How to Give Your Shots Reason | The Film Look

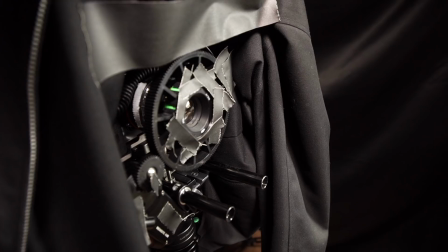[0:00]
The shots you use in your film aren't just there to look fancy.
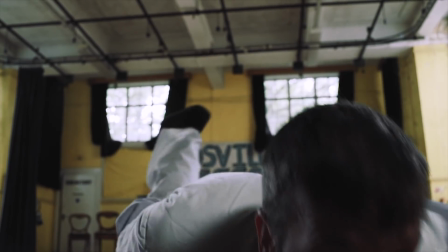[0:03]
Your shots convey the story on screen, and by giving your shots reason and motivation, you can get a step closer to achieving the film look. We're breaking down how we apply reason and motivation to our short film, The Asylum Groove.
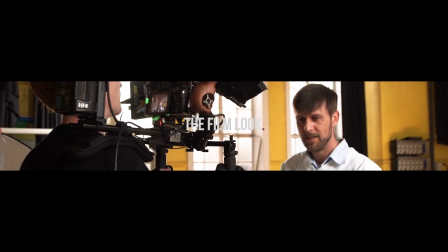[0:14]
You can watch it right here, and welcome to the film look. Nothing beats the traditional film grain aesthetic.
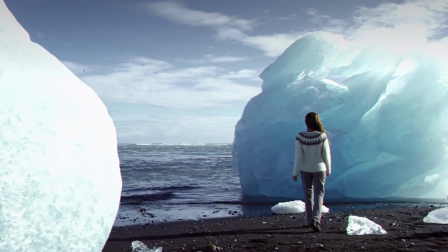[0:21]
So if you want to give your video a true cinema look or the film look, check out these incredible grain overlays by Rocket Stock.
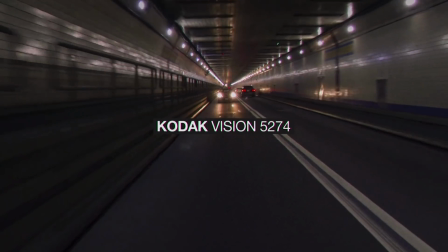[0:27]
Their stunning pack emulsion was shot using real film stock, including Eastman XX and Kodak Vision 3.
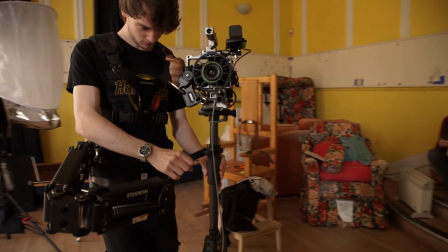[0:33]
Head over to rocketstock.com to see for yourself. One thing we wanted to do with the Asylum Groove was give the camera characteristics.
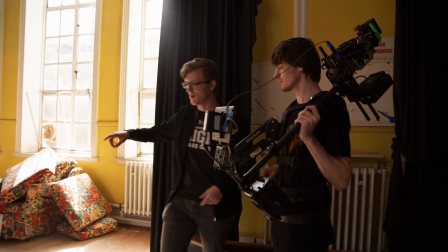[0:40]
This way we could apply reason and motivation to every shot and try to tell the story as if the camera was alive.
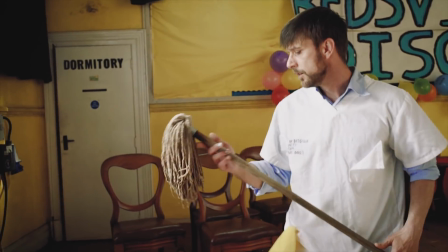[0:46]
So we thought of the camera as a really curious child. They have stumbled into an intriguing situation, and throughout the scene they will want to learn more.
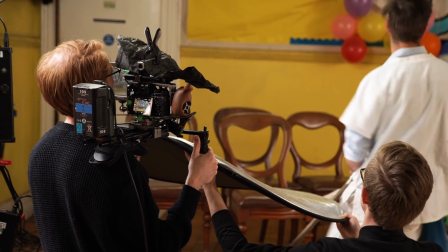[0:54]
This curious child will be trying to soak up all the important information in the scene and will be giving it back to the audience as entertainment.
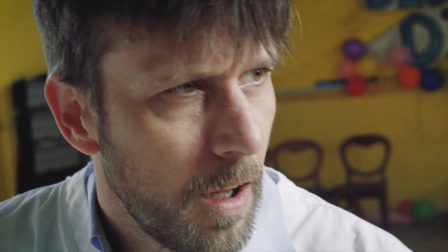[1:02]
Our character Sam has decided to lift his mop and dance to the music, but the camera stays in place.
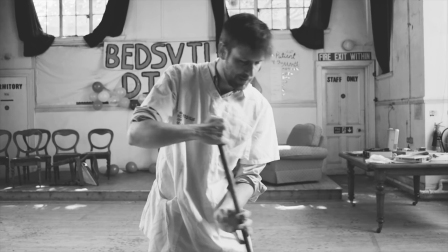[1:07]
Our reasoning for this movement, or lack of movement, is because his dancing starts very suddenly.
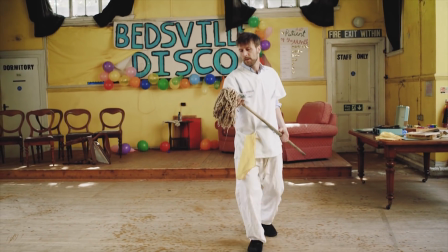[1:13]
The camera, aka the curious child, is surprised by what he is doing. They stay in place and watch as they try to figure out this new piece of information.
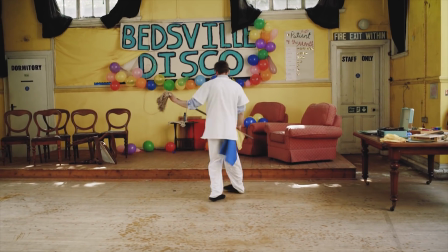[1:21]
So what does the camera want to do? Get closer. Then we cut to a close-up of the character.
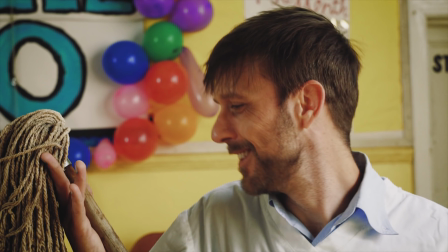[1:26]
This is needed to clearly see the new expression of love and compassion on Sam's face, a key emotional beat in the sequence. It is motivated by the curious child wanting to find out more about our character. The next big camera move complements the previous two shots.
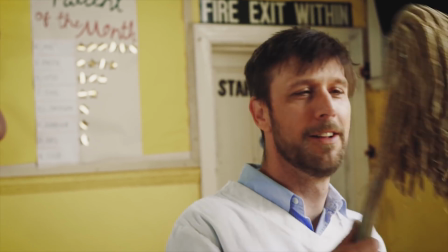[1:40]
This time the curious child knows the character is about to resume dancing. The camera is intrigued and is now invested in the situation.
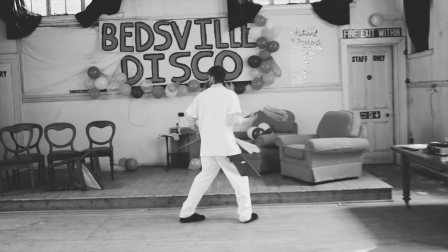[1:47]
The next shot cuts to a wide,
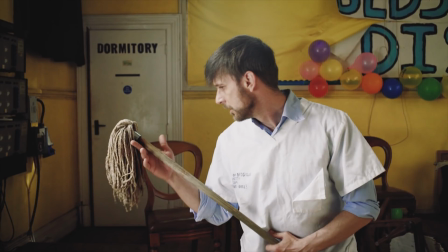[1:49]
but this time the curious child follows along with the movement of the character and physically moves forward in order to get another look on the character's face.
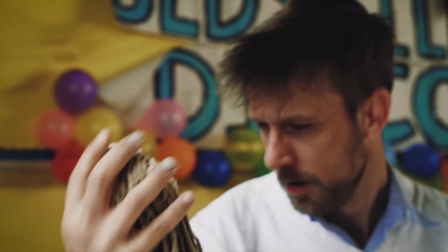[1:56]
All of the shots in the Asylum Groove follow this process of the curious child.
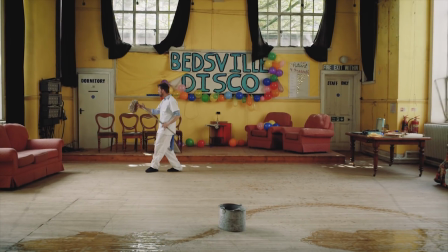[2:00]
You can make your shots even more interesting by thinking of the child as someone who doesn't always tell the truth and doesn't always tell you everything straight away.
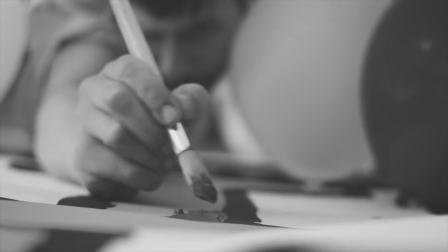[2:09]
The entire beginning sequence of the film is shot with close-up inserts, mostly of details, hinting story elements without outright displaying them.
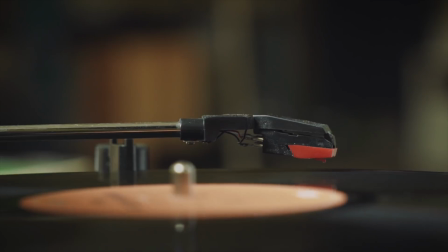[2:17]
In this case, the curious child has joined the scene before the audience and is slowly giving clues, teasing the audience with small chunks of information.
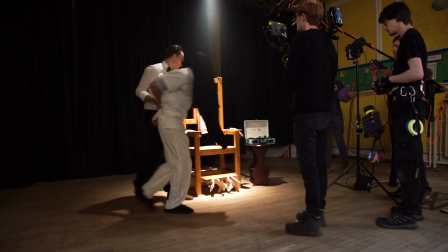[2:25]
At the end, when we find out Sam is being electrocuted, the camera is confused.
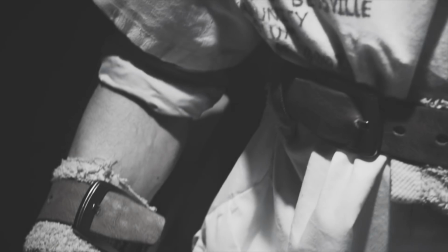[2:29]
The curious child has been transported into this scene all of a sudden, just like the character, so they are initially looking around their environment to figure out what is going on.
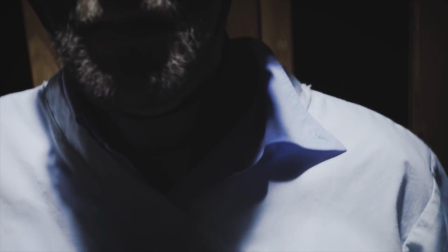[2:38]
Once the camera understands the situation and is faced with our character Sam raging on screen,
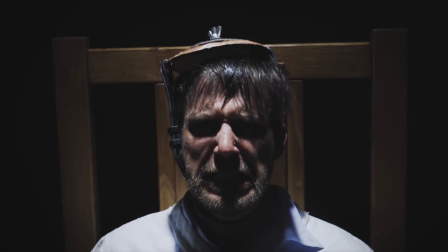[2:43]
it creates distance from him and the disturbing scene, pulling back and ending in a wide shot.
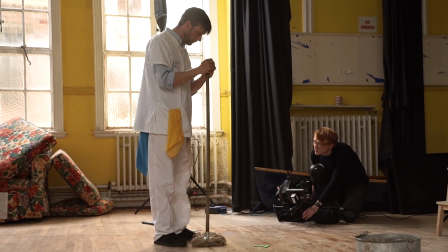[2:48]
Your shots have a place in the story. Instead of just shooting coverage, try to find the emotional or dramatical beats in the scene and bring the audience along for the journey.
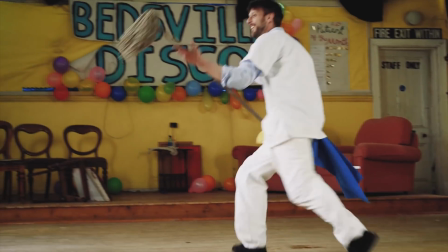[2:57]
After all, the curious child is dictating what the audience can see. If the camera isn't interested in the scene, why should the audience even pay attention? Let us know in the comments below if what we attempted actually translated on screen. This was a bit of an experiment for us and we're unsure at the moment whether it actually worked. Vote with your thumbs if you liked or disliked this video, hit that orange lens cap to subscribe, and remember to achieve it one shot at a time.